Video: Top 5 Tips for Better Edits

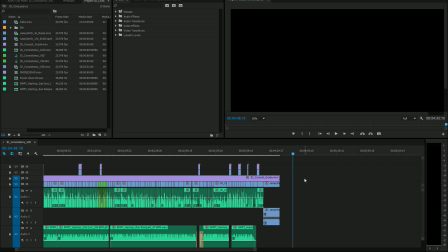0:03 Hey, this is Casey Ferris. Welcome to another post-production tutorial. Now, something I get asked a lot is, if you were just going to give me a couple tips to make my video better, what are the easiest things that can go the longest way to make my next video for YouTube or for DVD or whatever?
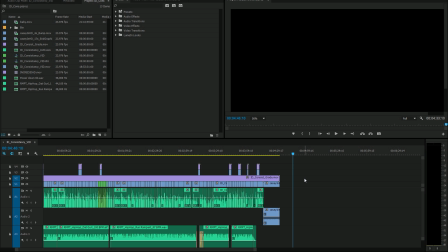0:21 What are the best things that I can do to make my video better? So that's what we're going to talk about today, my top 5 tips for better edits. Okay, this is all post-production tips. There's a lot of things that you can do to make your video better in production.
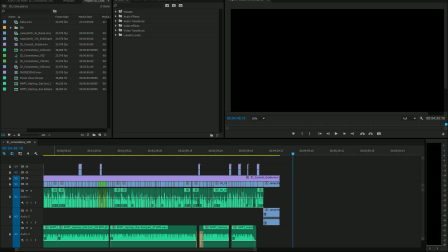0:39 For instance, exposing correctly, making sure that you have good light, those type of things. Might talk about that later, but I mostly do post-production stuff, so here are the tips.
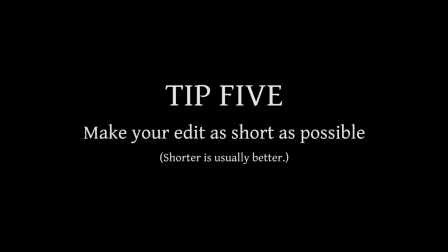0:49 And we're gonna do it in reverse order like a countdown because that is fun. So number 5 is make your video as short as possible.
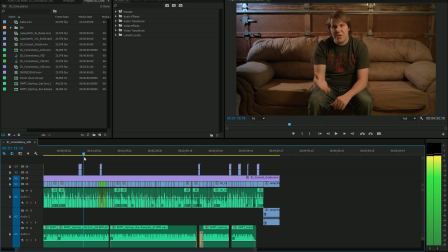0:58 So this is something pretty simple. It's just me talking to my son, giving him kind of a lecture here, kind of a funny little thing.
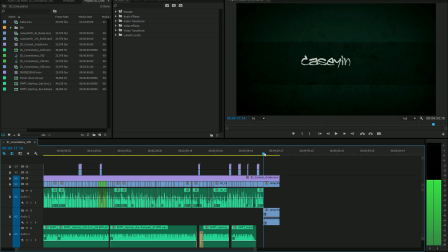1:05 And you'll notice the whole content of the video is about 4:15, 4:16, something like that, because it doesn't need to be any longer than that.
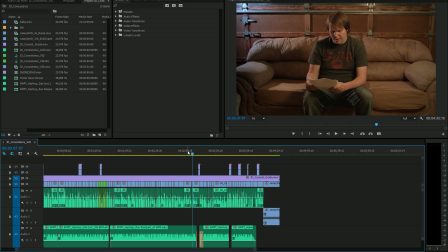1:13 It's just a funny little short. And I shot probably 40 minutes of content for this and cut it down to 4 minutes.
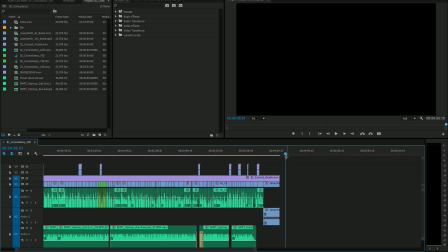1:19 Chances are, however long your video is, you can make it shorter, and shorter is usually better. As long as you have all of the information you need and it's understandable, make it as short as possible.
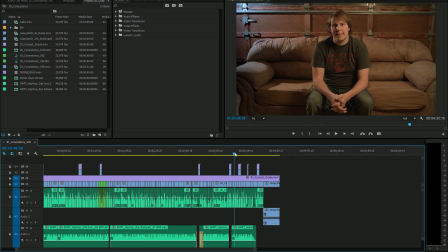1:32 We don't want to watch a video that is super long. Keep it short. The same goes with short films. Same goes with feature films. If you can tell a story in 90 minutes, there's no point in telling it over 2 hours unless you're going for a specific tempo or rhythm for your movie.
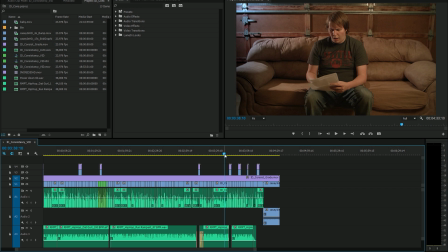1:49 So this thing's 4 minutes, and you know what? I could probably even make it shorter, and it would probably be even better.
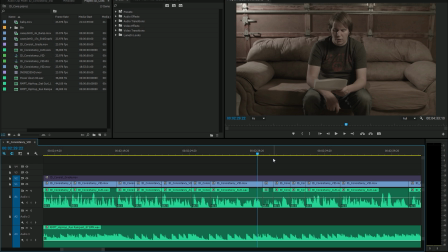1:57 Tip number 4, jump cuts. Either embrace them or hide them. Don't do anything in between. Number 1 noob mistake for making any video is if you have a jump cut, you try and do some fancy thing like fade, okay? Check this out, all right?
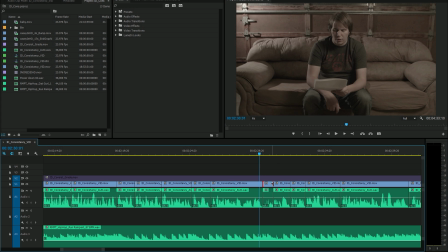2:17 Here I have 2 pretty obvious jump cuts right here, all right? And I'm gonna add a fade to each one.
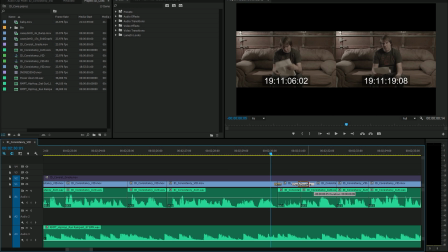2:23 I'm just gonna have them fade because you know what? A fade softens things, right? Softens a cut.
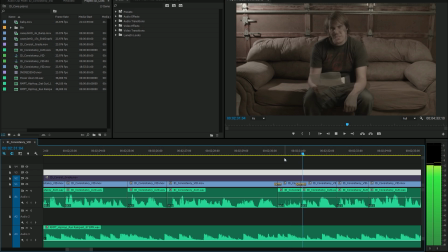2:27 Makes it less noticeable. Tell me if you can see the cuts here.
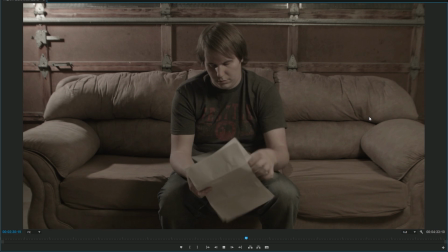2:33 Did you catch them? Let's look at it again. Pretty freaking obvious, okay?
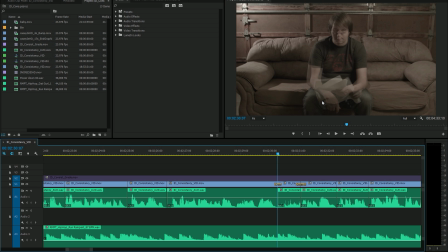2:40 If you want to be pro, don't do that. It is the most noob thing ever.
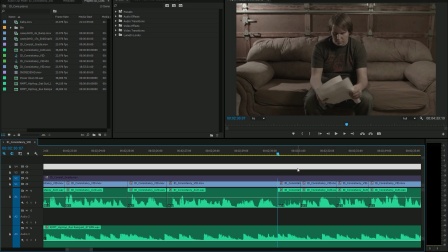2:45 And I know I'm sounding harsh, but it really is, okay?
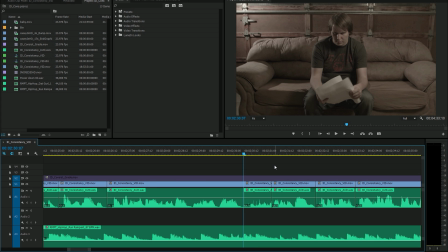2:48 People that are pro at videos will watch your video, and if you do that, they'll be like, wow, that is a super noob thing to do. If you have a jump cut, there's 2 options for you, okay? The first is either put B-roll over this, like this,
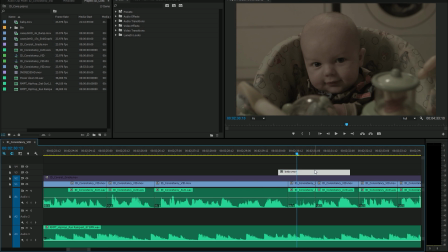3:04 so that you don't know that you cut, or just embrace it and just add a whole bunch of jump cuts.
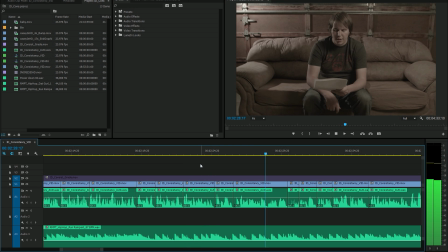3:12 Because if you add a bunch of jump cuts, people will look at your video and they won't go, wow, that person's a noob. They'll say, oh, they don't care about jump cuts. They're just using them as a stylistic thing. Jump cuts are not always bad. The only bad thing about jump cuts is that they break continuity.
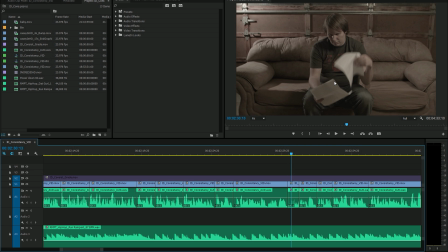3:28 When our brain sees a jump cut, it knows that there's a passage of time there that we're not seeing. And so it breaks that continuity, which if you're presenting something that you do not want the viewer to think that there's time in between, don't use a jump cut.
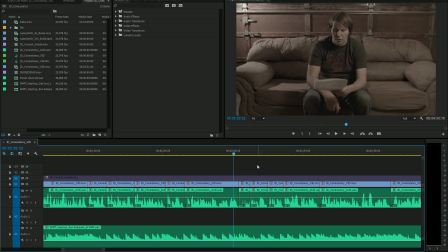3:44 But if it doesn't matter or you don't care, just embrace it. Just put jump cuts in there. If the point of your story isn't continuity but content, then the amount of people that are going to care that there are jump cuts is 0. Nobody cares. Either cover them or embrace them. Next.
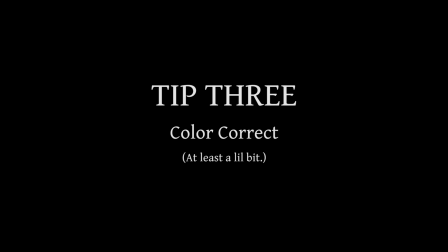4:02 Number 3 in my top 5 tips is color correct.
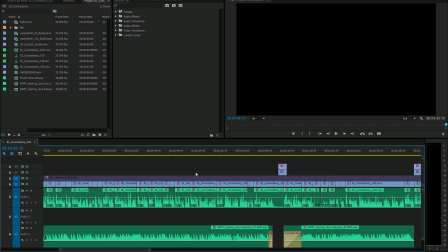4:05 You might think of yourself as just an editor, not a colorist or anything like that, but I'd say probably 90% of the time, any video that you make, regardless of how you shoot it,
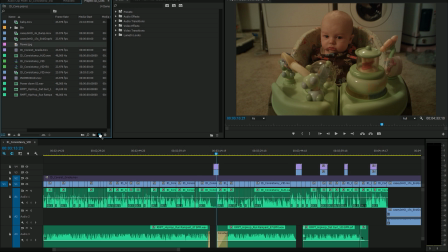4:15 could stand some color correction. If you don't believe me, check this out. Here's a picture of a flower.
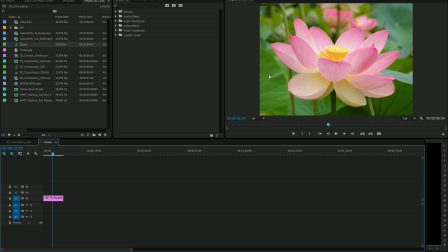4:21 This looks really good. It's beautiful colors. Everything is good about this. But check it out. If I go to my video effects here in Premiere, go to color correction and go to RGB curves,
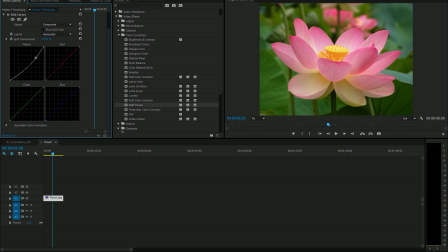4:30 chances are I can make this look even better just with a little bit of tweaking. So we have before, after, before, after. Just a little bit of tweaking can make even a good image look great.
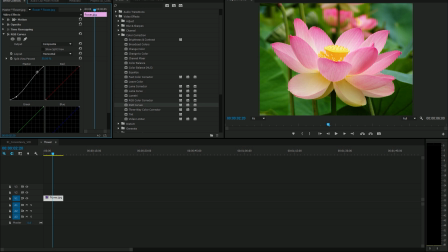4:45 So even if you're not super pro at color correction, add a little S-curve to something, and it will make it look at least better than it did. Tip number 2, tighten up your edit.
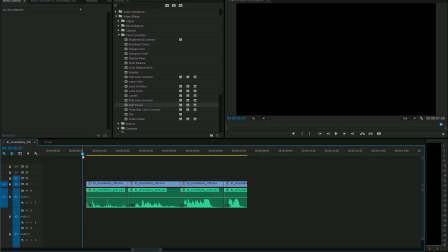4:58 This kind of goes along with the make it as short as possible tip, but check this out. Here we have 4 shots in a sequence, and let's look at them.
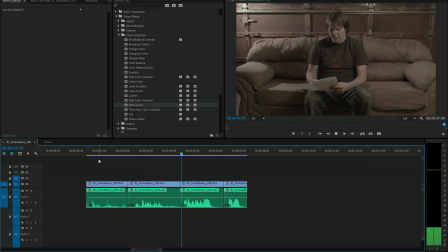5:08 We should probably skip this one. This one's from Julie May, age 8.
So that's definitely a short edit. The difference between this and something that's just that much more pro is tightening up the edits. And what I mean by that is cutting out the extra little bits in between your content. You might look at this and say, oh wow, it's pretty short.
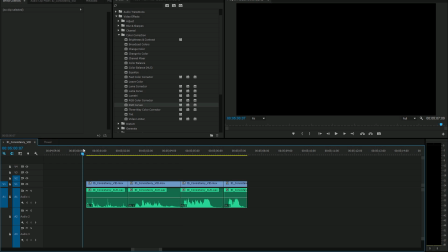5:27 But the thing is, we can tighten it up even more. So I'll start with my first clip.
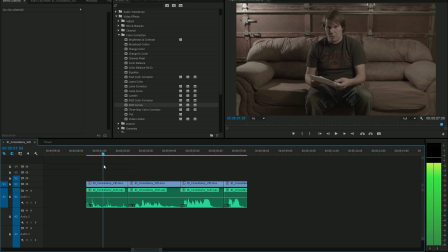5:33 And all it is just me going through these papers here. All the audience has to know is that I went through some papers. And so after this, it's golden. I can move on. So I can take this whole bit right here and chop it out.
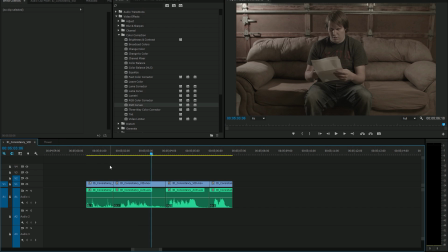5:47 And now look at it.
We should probably skip this one.
It gets out of there quickly and on to the next clip.
We should probably skip it.
There's even a little bit of time here before I say we. And so I can cut out that part right there.
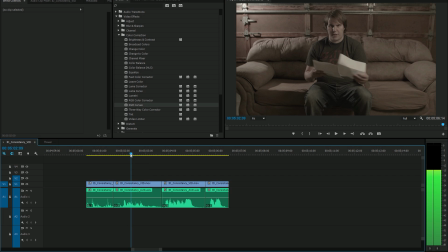6:07 So now we have...
We should probably skip this one.
And after I'm done talking, then we're good. We don't have to hang on me for this extra half of a second. So I can cut this part out.
So skip this one. This one's from Julie.
I can even cut it out a little more.
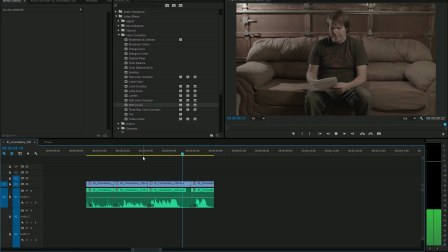6:25 This one. This one's from Julie May.
You see right here? All this extra time can be cut out. This one's from Julie
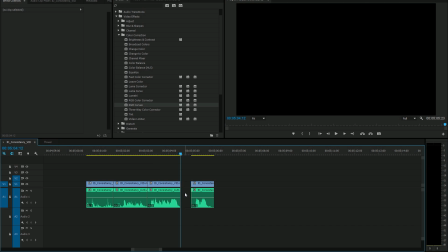6:35 May. Boom. And I'll cut this. So now we have...
We should probably skip this one. This one's from Julie May, age 8.
So now we have a much tighter edit.
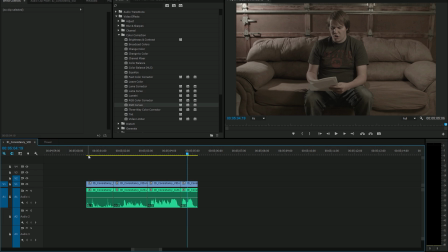6:47 So it's easier to watch. It's more dense with content. You aren't sitting there waiting for things to happen.
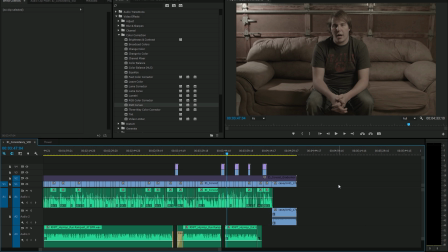6:52 So nice and tight. All the clips are butted up next to each other. There isn't much time in between it. That's how you tighten up your edit. Okay, now for our last tip, which I think is the most important tip. If you don't do the rest of them, do this one. Because if you don't, I will travel to your house and I will harm you physically.
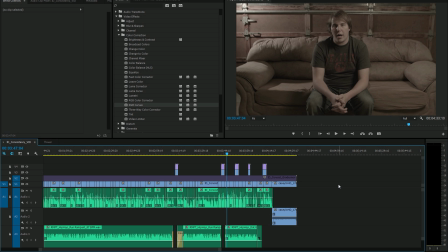7:11 Number 1 tip for better edits, freaking mix your audio. No matter how pretty your video is, if the sound isn't good, people will be mad, okay? People will put up with crappy looking video. They won't put up with crappy sound.
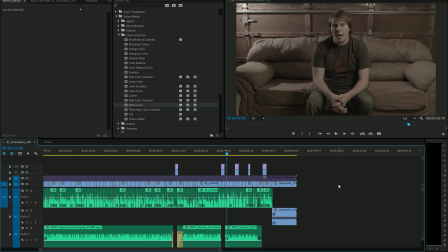7:27 They will click off your video on YouTube. They will eject your DVD. They'll walk out of the movie theater. Sound is downright offensive if you don't do it right. So you have to do it right, okay?
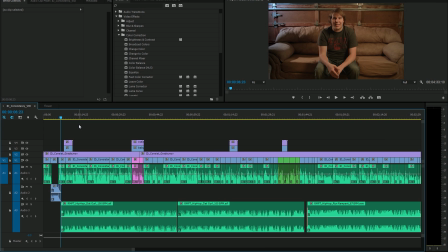7:39 And it's not that hard to do it right. Now, when you're mixing audio, the biggest deal is making sure everything is the same level. There are times when you want things louder than other things or quieter than other things, but for the most part, you don't want your viewers to be turning the volume knob or panicking and
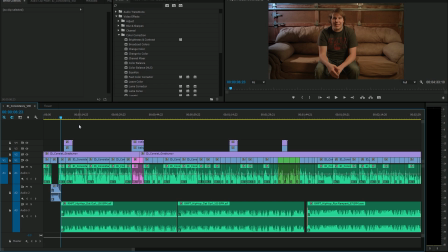7:56 running over to the TV and turning the volume up or down because your music is too loud and your dialogue is too quiet and they can't hear you unless they turn the volume up, and then they get blasted out with the music and basically they end up killing somebody because of their rage. All right, you don't want that. So you'll notice on this...
Strap your seatbelt, Junior. Today we're talking consistency.